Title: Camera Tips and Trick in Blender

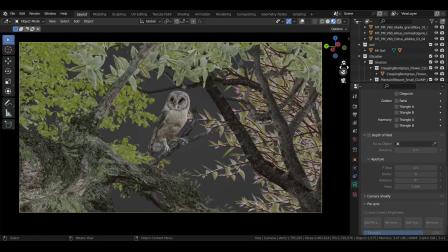I quickly put together this scene yesterday, and I think it turned out pretty bad, pretty below average, if you ask me.
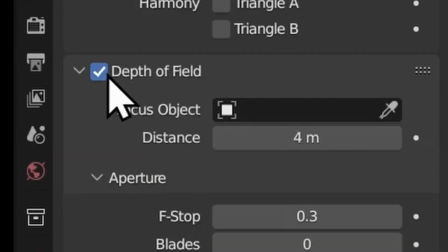And there, I turned on the depth of field checkbox. And look at it now. It looks so much better.
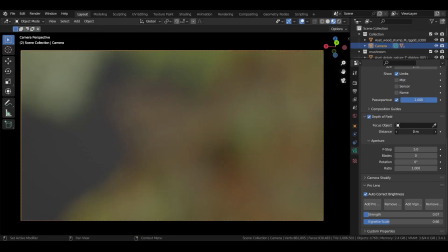And I know what you're thinking. Depth of field? I know what depth of field is. I know everything there is to know about depth of field. Is this what this video is going to be all about? Screw this guy. But hold on. Hear me out. I felt I knew everything there is to know about depth of field as well, but there's more to it. It can completely change the way your enders look if used properly, so let me try and take you through it.
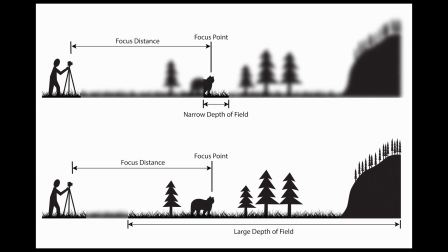In case you didn't know, depth of field is just a simple way of saying what part of the image is in focus.
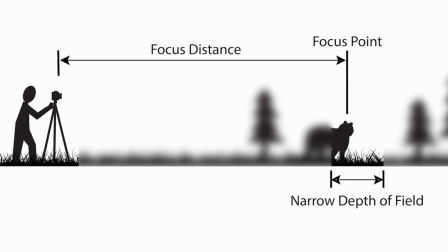If it's a very small part of the image that's in focus, the image is said to have a shallow depth of field.
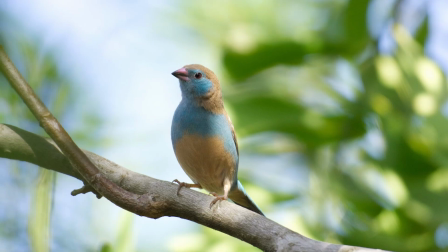You usually see it in portrait shots or wildlife photography, where you want to isolate the subject from the background.
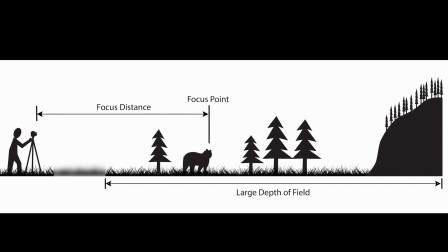And if a large part of the photograph is in focus, it is said to have a large or wide depth of field,
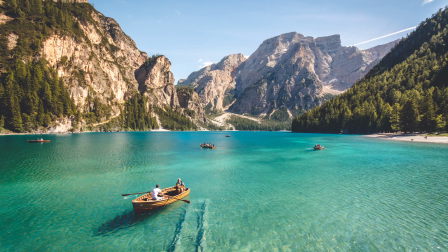like you usually see in a landscape photograph, since you want everything to be in crisp and clear focus.
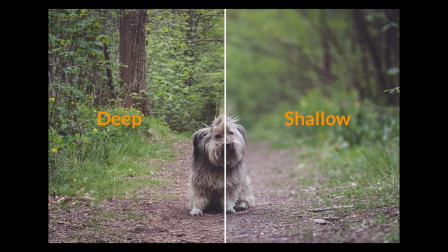But in layman terms, it just means how blurry the background of the photo is. That's it, right?
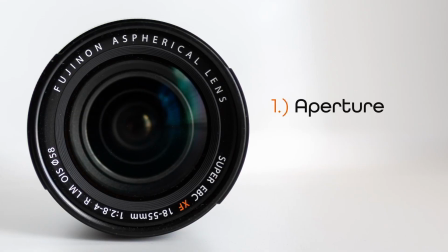And you can control that with three things, which is aperture, focal length, and distance from the subject.
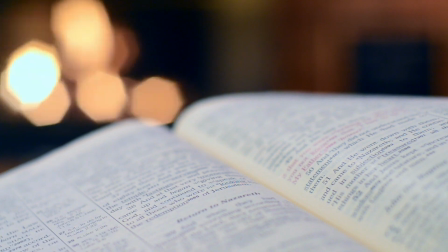So first, aperture. It is really confusing to a lot of people. It was for me, for sure, but it's quite simple once you understand it.
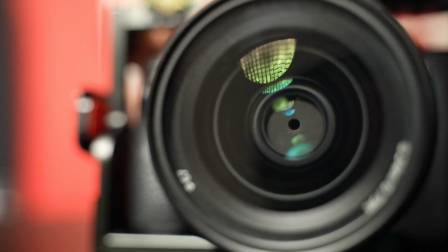So let me try and explain it to you in simple terms what it means. So every camera has an aperture or hole through which the light from the real world enters the camera, right, to take a picture.
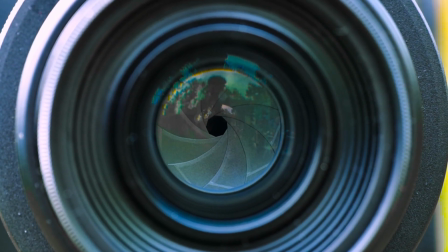And this hole can have different sizes. Your camera has that functionality. You can make it wide open or you can make it absolutely tiny.
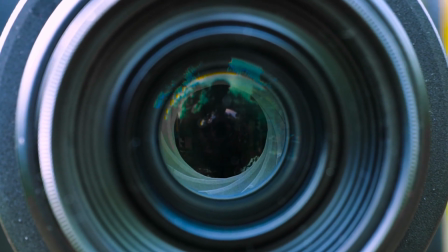Now the size of this hole is represented by a number called the f-stop.
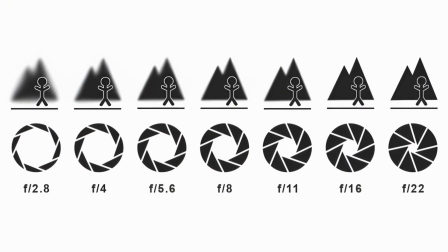And this is where it gets confusing, because when the hole is in its widest state, you'd expect this number that represents this hole should also be high.
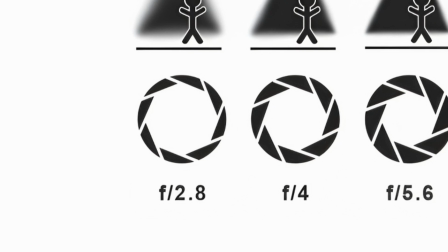But that's not the case. Like when the hole is in this wide open state, it is said to have an f-stop of 2.8.
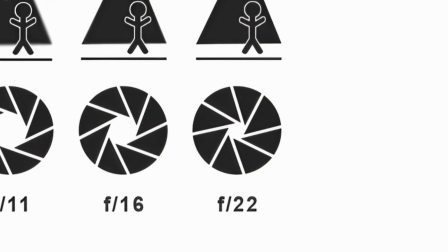And when it has this extremely small opening, it is said to have an f-stop of 20. Which is confusing, but f-stop actually controls the depth of field in an image.
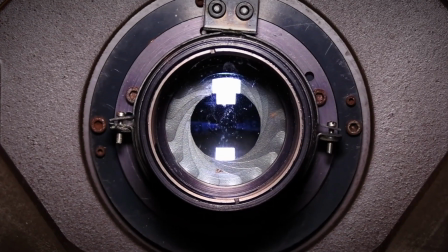Remember? So screw the size of this hole. Screw whatever this aperture thing is. Just look at it like this.
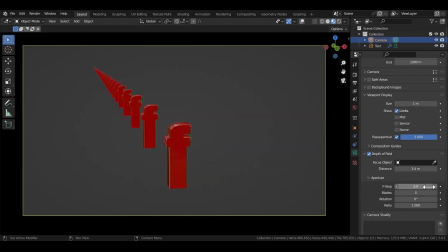Imagine there are infinite f's ranging out from your camera lens. So f-stop just represents how many f's in this series are in focus. If it's f2.8, only 2.8 of the f's are in focus. If it's f20, 20 of the f's are in focus. That's it. That's all you need to know about aperture or f-stop for now. Then comes focal length.
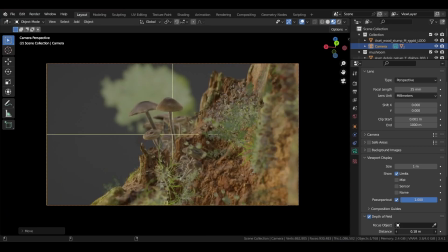And I won't go too deep into what it is and how it works. Just know that a 25mm focal length is gonna give you less blur, and a 100mm focal length is gonna give you more blur.
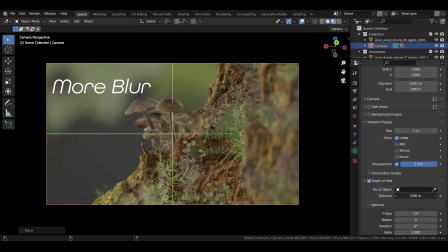But don't just crank it up when you need more blur.
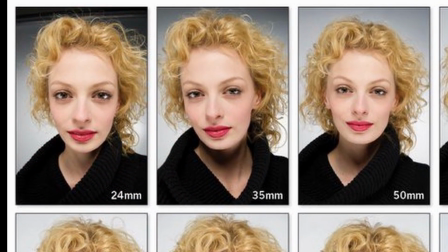A small 25mm focal length makes your image pointy and stretched out, like how you usually want in a wide shot of a landscape or something like that.
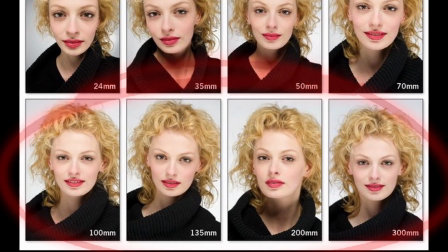And a high 100mm focal length makes the image nice and flat, like you usually see in a portrait shot.
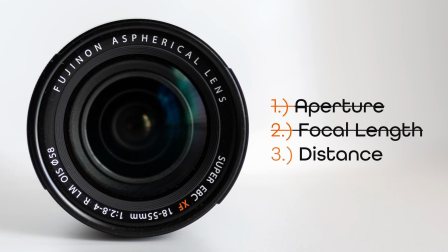So yeah, that's f-stop and focal length to control the depth of field in an image. Now last is distance from the subject, which is pretty self-explanatory.
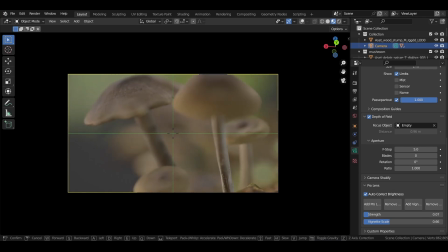If you're closer to the subject, you're gonna get more blur, and if you keep going farther away, the blur gets lower.
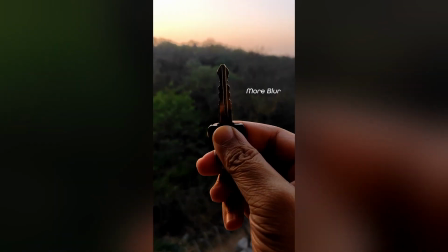I think anyone owning a smartphone has seen this distance thing in effect live in front of them, so I leave it at that.
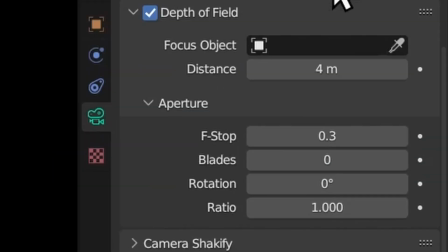And that's it. That's how you control the depth of field in an image. But then what about these other fields I see in the depth of field section in Blender?
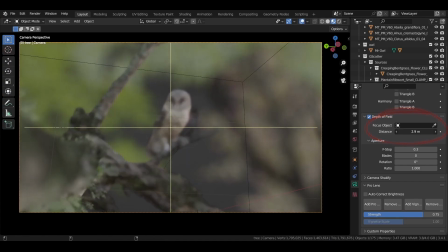Well, let's check them out as well. First is distance. This field is to set a focal point for the camera, basically how far the point of focus is from the camera.
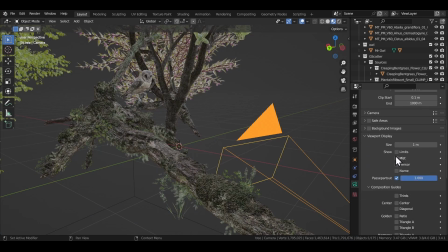What I would suggest is you turn on this limits checkbox under the viewport display panel in the camera properties tab, and then you see this crosshair that represents the point of focus that is controlled by this distance field.
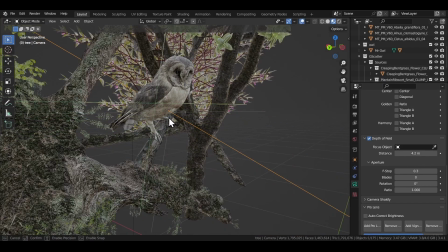You can also just grab it with your mouse and move it like that,
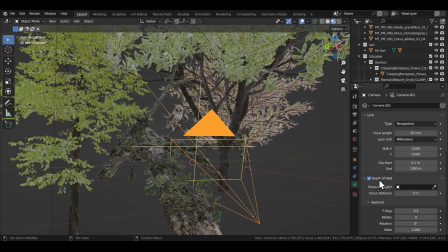but what I think is the best way to choose the point of focus is going into the material view while depth of field is enabled and just change the distance till you see the subject in focus.
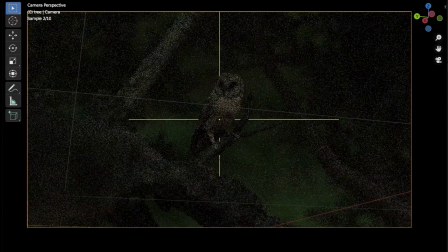I've seen several people trying to find the focal point in the rendered view, which is not efficient at all, so just do it in the material view instead.
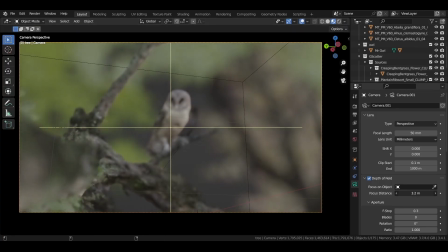It's much faster and responsive relatively, especially if you have a shit computer like me, so do that. And what a lot of people also like to do is use this eyedropper thing to select what object they want in focus, or just type the name of the object they want in focus to save time.
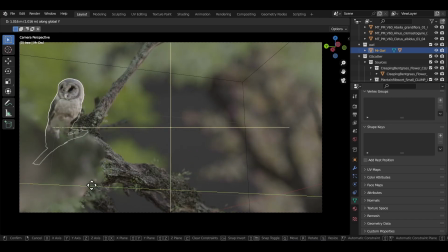And also you don't have to worry about the distance field anymore. The focal point goes where the object goes. The only issue when you do that is the camera tries to focus on the origin point of the object.
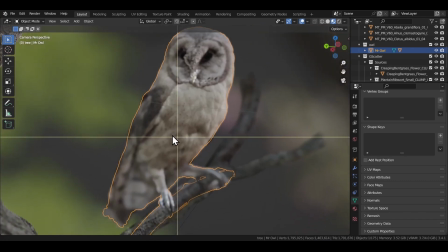Say if you have a very shallow depth of field, that can be problematic, because if the origin isn't in the right place, the focus point will end up in a weird place and your final render will be out of focus.
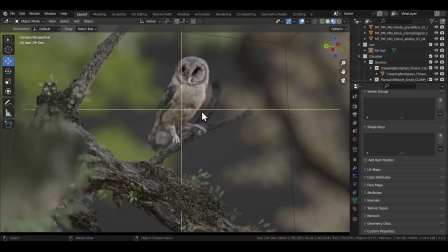There are two ways to fix that.